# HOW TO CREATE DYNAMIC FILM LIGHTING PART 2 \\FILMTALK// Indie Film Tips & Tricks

What's up, guys and gals? This is Christopher Sheffield of Chef Shoots Indie and Persephone Productions. This video is about dynamic lighting. Now, I do already have an older video about dynamic lighting where I get into the basics of it, dynamic lighting versus dramatic lighting, and I do give you a very basic example of what that looks like. If you haven't checked that video out, I would go back and watch it just so you have sort of a base sense of familiarity before we move forward, and then hop back over to this one. For those that have seen that video, I will quickly review. Dynamic lighting is not a term that I created, but I do have a very specific definition for what I think that falls into. So in my mind, dynamic lighting is when you mix multiple formats of lighting in the same frame. So that could be harsh light and soft light, that could be two different color temperatures, that could be two different textures of light, or that could be all of that being used in the same frame.
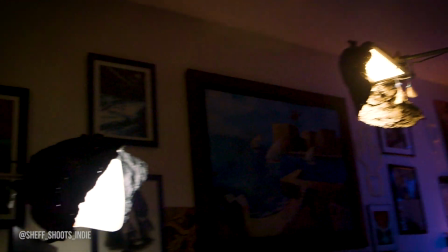0:44 So for this video, what I'm gonna do is I'm gonna light a couple different scenes around my apartment and try to give you guys an example of dynamic lighting in each one of those in what I hope will be a different way. My apartment is not huge, so we'll be working in confined spaces, which will be good for a lot of you independent filmmakers who are used to working with limited resources. The first piece of advice that I'm gonna give all of you about lighting in general is that you need to control the light in the room. So that means turning off all the lights to start with. That means turning off any lights in the adjacent rooms that might be coming in through windows or doorways. That means blocking out all of the windows that you don't want to play in the scene, not allowing there to be a ton of fill light in the room. Controlling the light essentially means try to start at the closest to zero that you can so that you can control every element of that light for two reasons. Number one, you want to be able to use the exposure settings in your camera that you want to use, not be dictated by how bright the lights are outside or how bright the kitchen lights are, etc. You want to be able to control as much of this image as possible. And number two, when you think about lighting, think about it this way. Every light that you introduce into a scene is a statement.
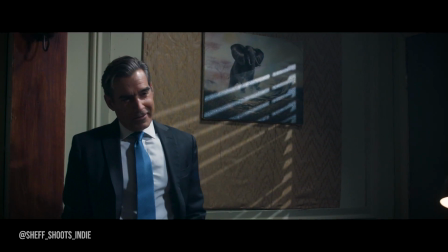1:46 You're trying to say something about that scene, about that moment, about that character, about that time of day. You're telling the audience something with every piece of light that you introduce. So if there is like a rogue element, a light in the scene that you can't turn off, or a light that is coming into the frame that you did not introduce, that's adding information for your audience that doesn't need to be there. So the number one thing you want to do in any given on-camera situation is control the light in the room.
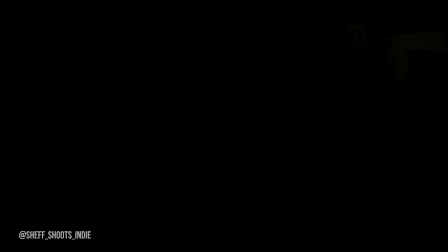2:10 All right, let's hop into the first example. Okay, so for the first scene, we've got a character sitting at a computer.
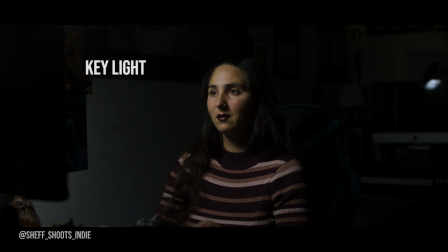2:15 So right away, I'm gonna want my key light to reflect the circumstances in the scene, which means I want my key light to feel like it's coming off of the computer screen. Now, rather than just turn the computer screen on and get a light that, I can't control the color of that light, I can't control the intensity.
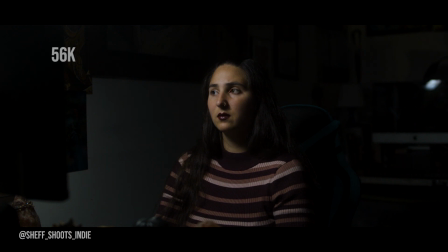2:29 So what I'm gonna do is introduce a super heavily diffused key light so it feels like a nice, soft light that's coming off of the computer monitor. So in its most basic form, this one light kind of does the trick. We get the idea that she is at a computer. We understand that that's where the light is coming from. So the key light is doing its job.
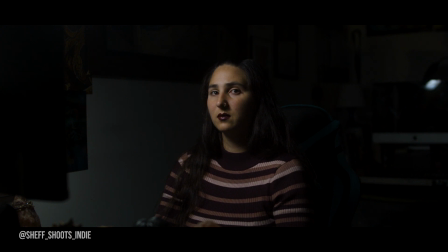2:46 Now, the next thing that I want to do to make this film more dynamic is I want to be able to see the rest of the room, but in a way that makes it make sense for your eyes. So rather than just putting a random light back there, I'm going to give it a practical source.
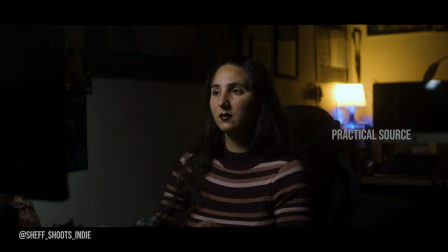2:57 And I'm going to use that practical source to introduce our first element of dynamic lighting, which is going to be a different color temperature. Okay, so what we have here is this really cool IKEA practical light that I put in the background. I have it heavily diffused because it was way brighter than my key light, so there's a lot of diffusion on the inside of that thing trying to keep that shine down.
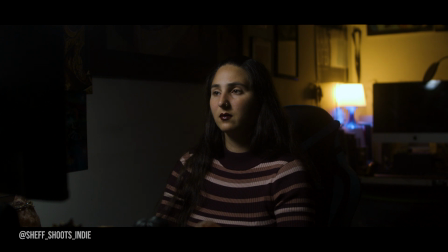3:15 The cool thing about this light is that it adds two different color tones. A 27K bulb comes through a little bit more yellow, a little bit more straw through that top part, and then the bottom half has a blue tint to it, so right away we have kind of a nice color effect in the background behind her. Now, since that light exists, I now have the opportunity to make this frame a little bit more dynamic.
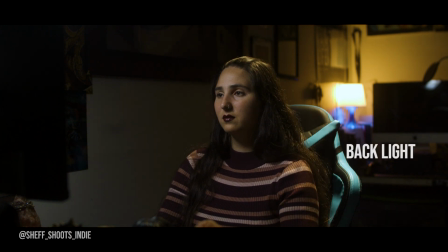3:33 So what I'm going to do is place another panel behind her head and have it set at something a little less yellow at 32K, but close enough that the audience will put it together with their eyes and assume that the light that is now both rimming the chair and her hair to kind of bring her into the scene a little bit more and put the whole thing together, it feels now like it's coming from the lamp in the background.
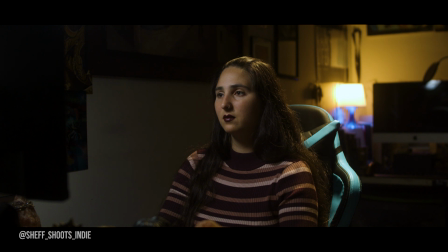3:51 Okay, so even now with just 3 lights on, we already have a dynamic image. We have soft light on her face, we have a harsh light that's on the top of her head and rimming her shoulders, and we have a practical light in the background that gives us a little bit more color but also a little bit of texture. Now we're actually going to take this a step further.